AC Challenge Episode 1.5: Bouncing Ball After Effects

Hey everyone, welcome to the Ball Bouncing Creative Challenge.
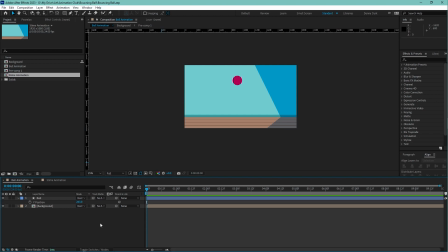[0:05]
Today I'll be showing you how to animate this ball in After Effects. Now, this is a little boring, but I mean, it's the first step, you gotta always have the first step. It's the chores. It's the chores of animation. You gotta start it first, and it's important.
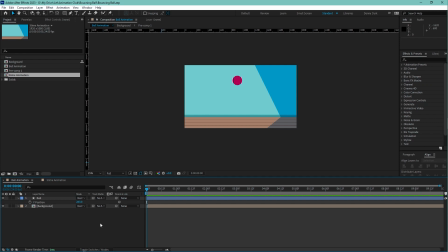[0:25]
So let's get this to it. Alright, first,
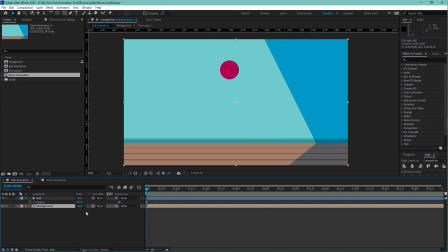[0:28]
you got your ball here, and then you got the background. Let's lock that background by clicking on the background layer and clicking the lock. Easy peasy. Alrighty, next. Let's grab this ball. Alright, we wanted to bounce up and down, alright?
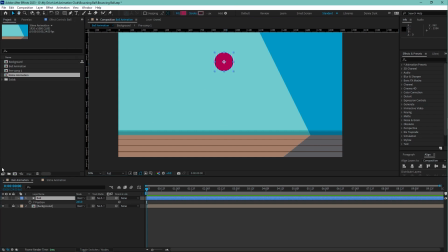[0:43]
So let me close that. Click on this, press P. Now, once you open this, you're gonna look like this. It's just gonna show you a position layer. You want to separate the dimension before we start animating it going up and down,
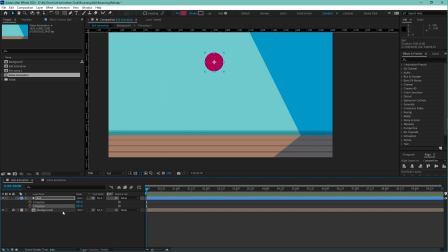[1:04]
because it's easier to animate it when you just wanna when you're working in one direction, which is this UI.
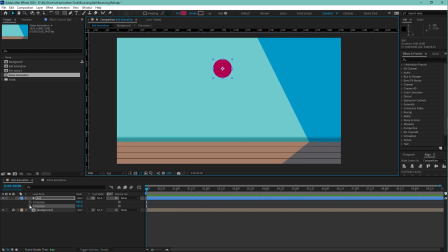[1:12]
So let's click that. When you click on the stopwatch, it creates a keyframe at the time indicator, which is this blue line here. So let's do that again. I click the stopwatch, it's gone. I click it again, now it pops up there.
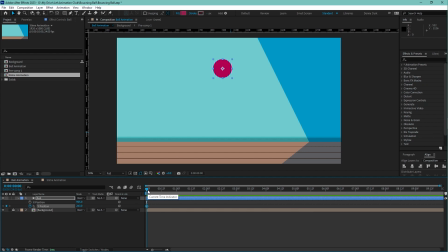[1:32]
All right, cool. So in order for this to move, we need to make another keyframe. Let's push this indicator here, and then we can click on this little button here called add or remove keyframe at the current time.
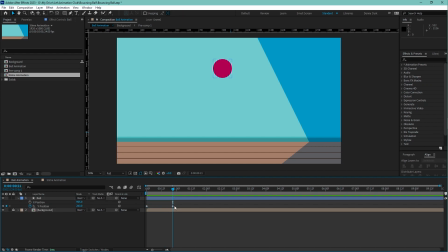[1:48]
We click that, and now it'll look at that. It creates a keyframe. Now that's not the only way to create keyframes. You can also just push this here and then actually move this here. Now move it below. Look at that. It creates a keyframe.
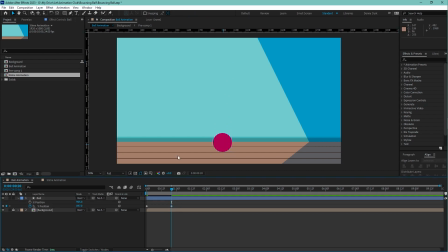[2:03]
It automatically creates a keyframe every time you manipulate the object to make changes. Okay, so look at that. We made it move. Congratulations.
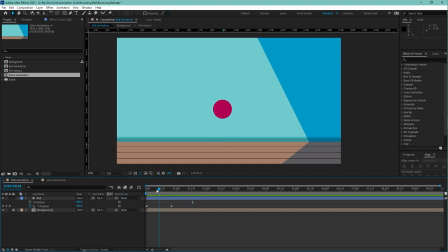[2:19]
If this is your first time touching After Effects, you just made the first thing move. Alright, cool. Let's press F9 of that. So what does F9 do? What I just do? What is that shortcut F9?
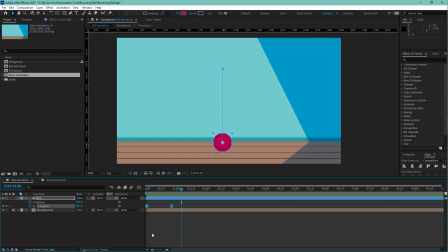[2:31]
Well, F9 is a shortcut to make these normal lame keyframe into a ease keyframe. What it means that it is now it looks smoother, it looks nicer.
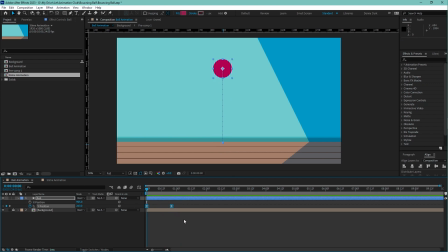[2:45]
It doesn't just move from point A to 1B in a consistent speed, because that is boring. It now moves slower at the beginning, move fast in the middle, and move slower again at the end, creating this really nice animation. But that's not what we would want here.
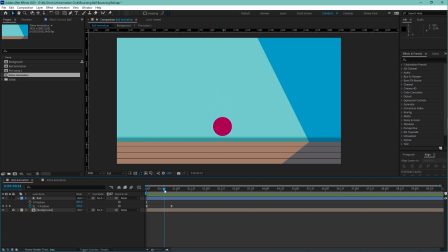[3:04]
We want a type of animation where it slows in the beginning and then it drops fast at the bottom, because that's how a ball bounces, right? So in order to fix that animation, in order to tweak the way this ball moves, we're going to have to use
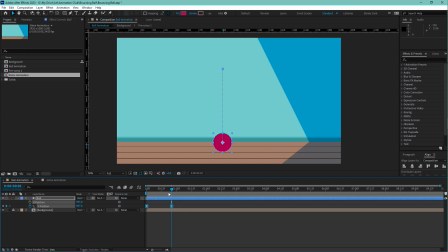[3:20]
we're going to have to use the value graph editor. Now this is uh, can be scary, but as long as you just follow what I do here, you should be fine. Alrighty, so let's open up this timeline just a bit.
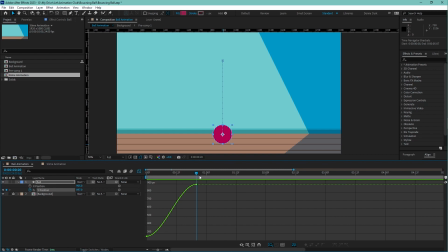[3:37]
This is what it's called, by the way. It's called the timeline, and what you see here is a little graph. This graph represents the y position. The y-axis represent the value of the y position, and the x-axis represent the time.
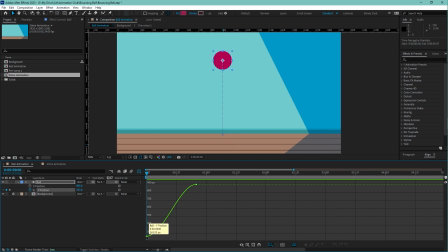[3:56]
So from the x-axis from here to here, that is 20 frames. You can see in this little display is you can see 0, and over here it's 20.